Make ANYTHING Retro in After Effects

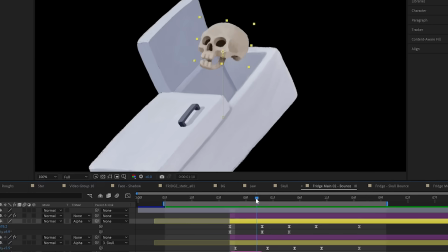0:00 I'm going to break down the animation techniques and copious amount of effects I used to create this
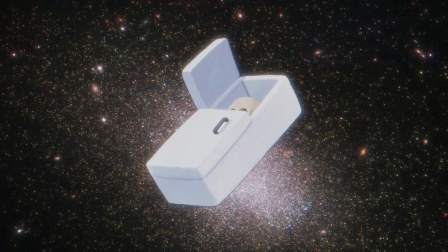0:04 animation and how to embrace limitations in order to create that warm vintage feel.
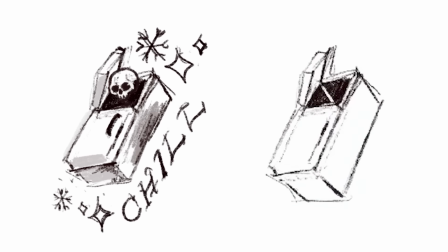0:12 I found this tattoo design amongst some of my sketches from over a year ago and thought, well this is a bit dumb. Let's take this idea and give it a much grander animation than it deserves. I created the main artwork in Procreate.
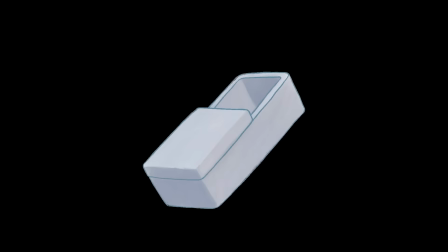0:24 To keep with the retro aesthetic, I knew animating the door opening frame by frame would be my best option to make it look convincing and because frame
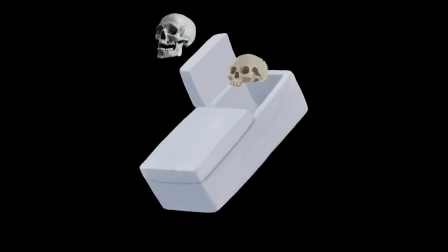0:31 by frame animation is more time consuming i was conscious to keep the palette really restricted on the fridge to just three colors and let a bit
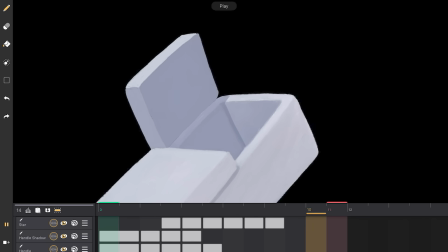0:38 of brush texture do the talking for the detail i animated the door opening in calipig my favorite animation app on the ipad i
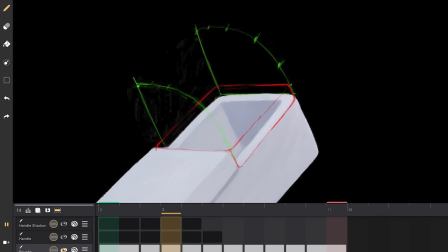0:47 first set up some guides for the arc of the door and then roughly sketched in how the door would open there's two frames of anticipation of the door being pressed in, then six frames of it opening and easing into the final position where the drawings get closer together as it slows down to the final pose.
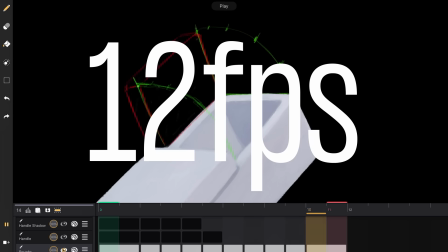1:03 And this is all at 12 frames per second, or animating on twos in the old tongue.
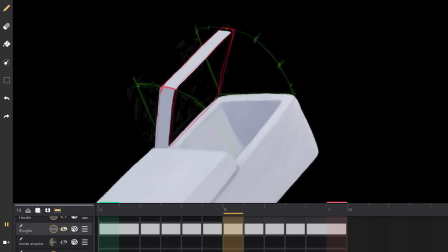1:09 And then it was just a process of colouring the sides for the clean up.
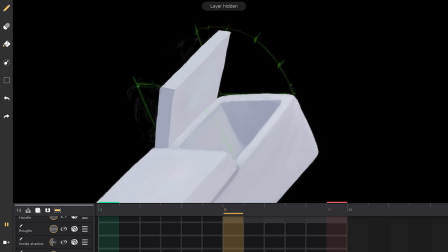1:13 I did them on separate layers and that probably wasn't necessary, but as they say, better to have layered and lost than never to have layered at all.
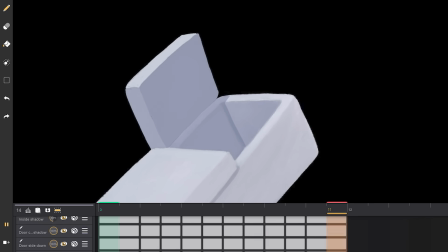1:22 I also did a shadow of the door on the inside of the fridge to add to the illusion and the door handle which was only three drawings but
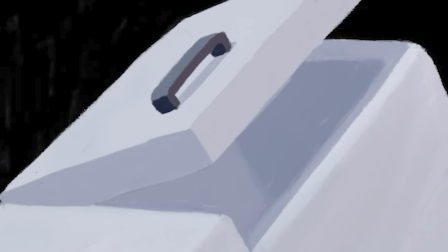1:30 for one frame I did adjust the shadow so it would be more accurate which can make or break a freezer door animation so do be
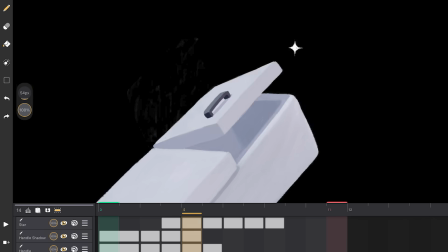1:38 careful. Last of all I animated the star sparkling just getting bigger and smaller.
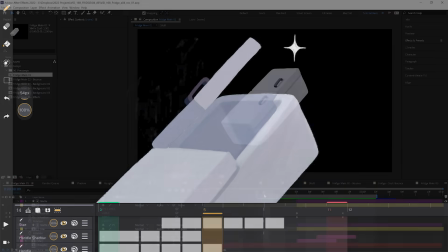1:43 Then I imported all of the animation and procreate layers into After Effects.
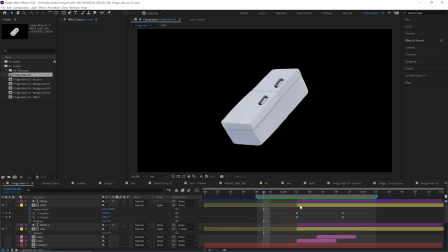1:48 First I animated the skull coming out of the freezer just with position and I obscured the bottom half just using an alpha matte drawn out of a shape layer.
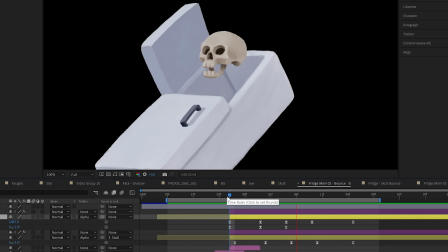1:56 Then I animated the skull to have a bit more of a fluid bouncy motion where it moves up a little further than it needs to and settles after a few subtle bounces.
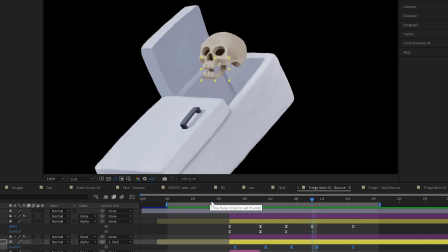2:05 This was all done with a lot of tweaking inside the graph editor and I added some offset rotation to the jaw as well. Then sometime a little bit later, I abandoned this animation because it just looked too fluid and, well, too after effectsy.
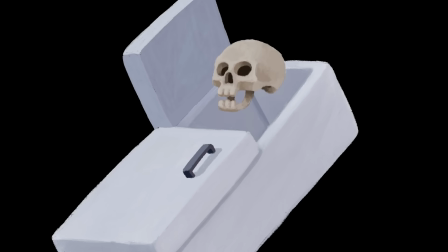2:20 So I went for a much simpler, more ominous raising of the skull straight out of the freezer. It's much less flashy, but I think it's got a bit more charm to it that's reminiscent of some of the limited animation techniques that
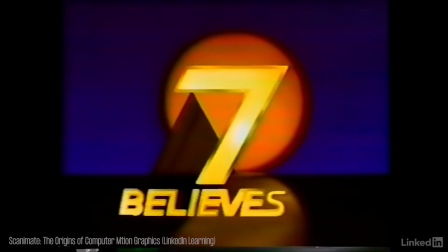2:32 compositing tools used in the first motion graphic elements back in the 70s and 80s. Now for the background, I tried some fancy 3D rendered space stock footage, but that didn't work.
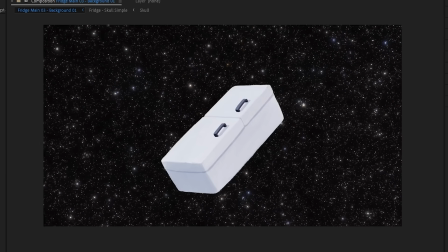2:44 This needed to look authentically vintage without actually being that. So I raided NASA's website for some real space pics.
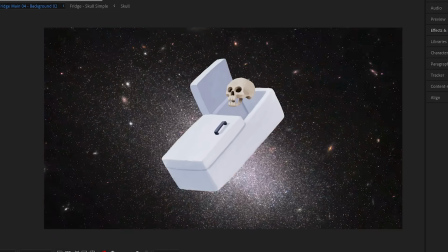2:51 The real candid shots of stars in their natural environment, not these obvious fake ones.
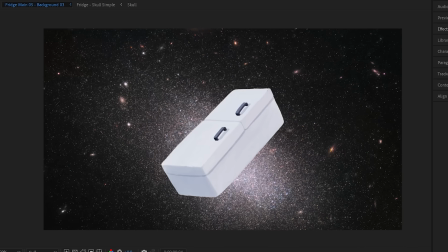2:57 I settled on this one and then gave that background image a subtle scaled down animation.
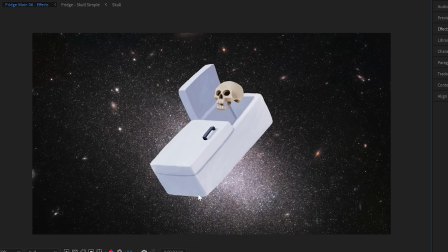3:02 Now to the effects and I am going to add all of the final effects in this comp to take this to this.
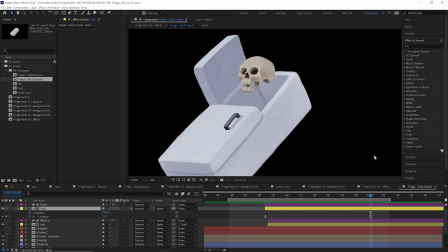3:08 Now the first effect we're going to add is a bit of drop shadow to all of the separate animated elements here to the skull to the fridge and the stars now this might seem a bit out there but i do have a sound logical explanation for it before digital animation most animation was
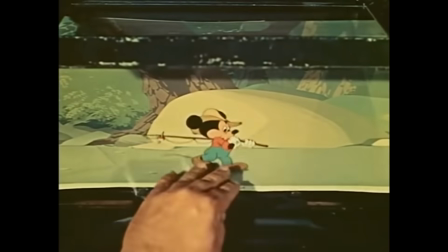3:24 done on transparent celluloid sheets or cells and each frame was layered over a background and those celluloid sheets were thick enough
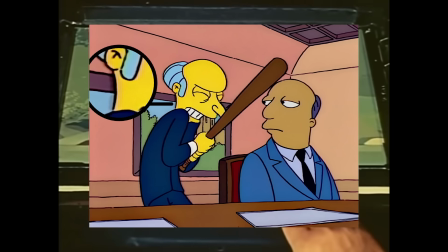3:32 that the paint and ink on them left a shadow and you can see that clearly in older cartoons if you look closely so i'm going to make these ones a little bit
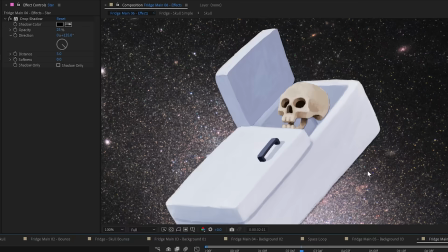3:39 subtler 25 copy and paste that onto the jaw and the stars and fridge as well now on its own this may not do much but it's this and
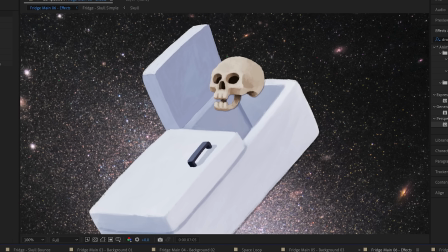3:47 many other subtler touches that all together will really help to sell this animation that it wasn't done digitally when in fact every step of the
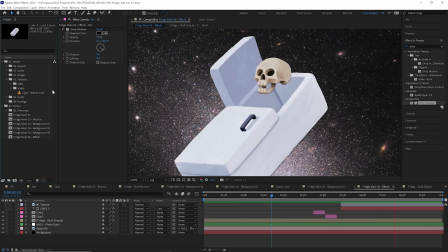3:55 way it is next i'm going to drop a looping texture over everything
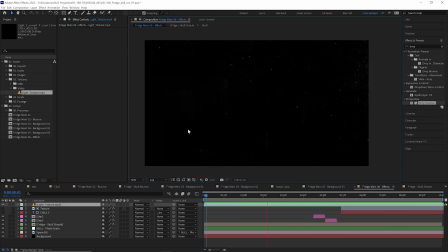4:00 this is one that i use all the time and i have a separate tutorial for how to create your own ones Here, we're going to add a curves effect to just darken it a touch.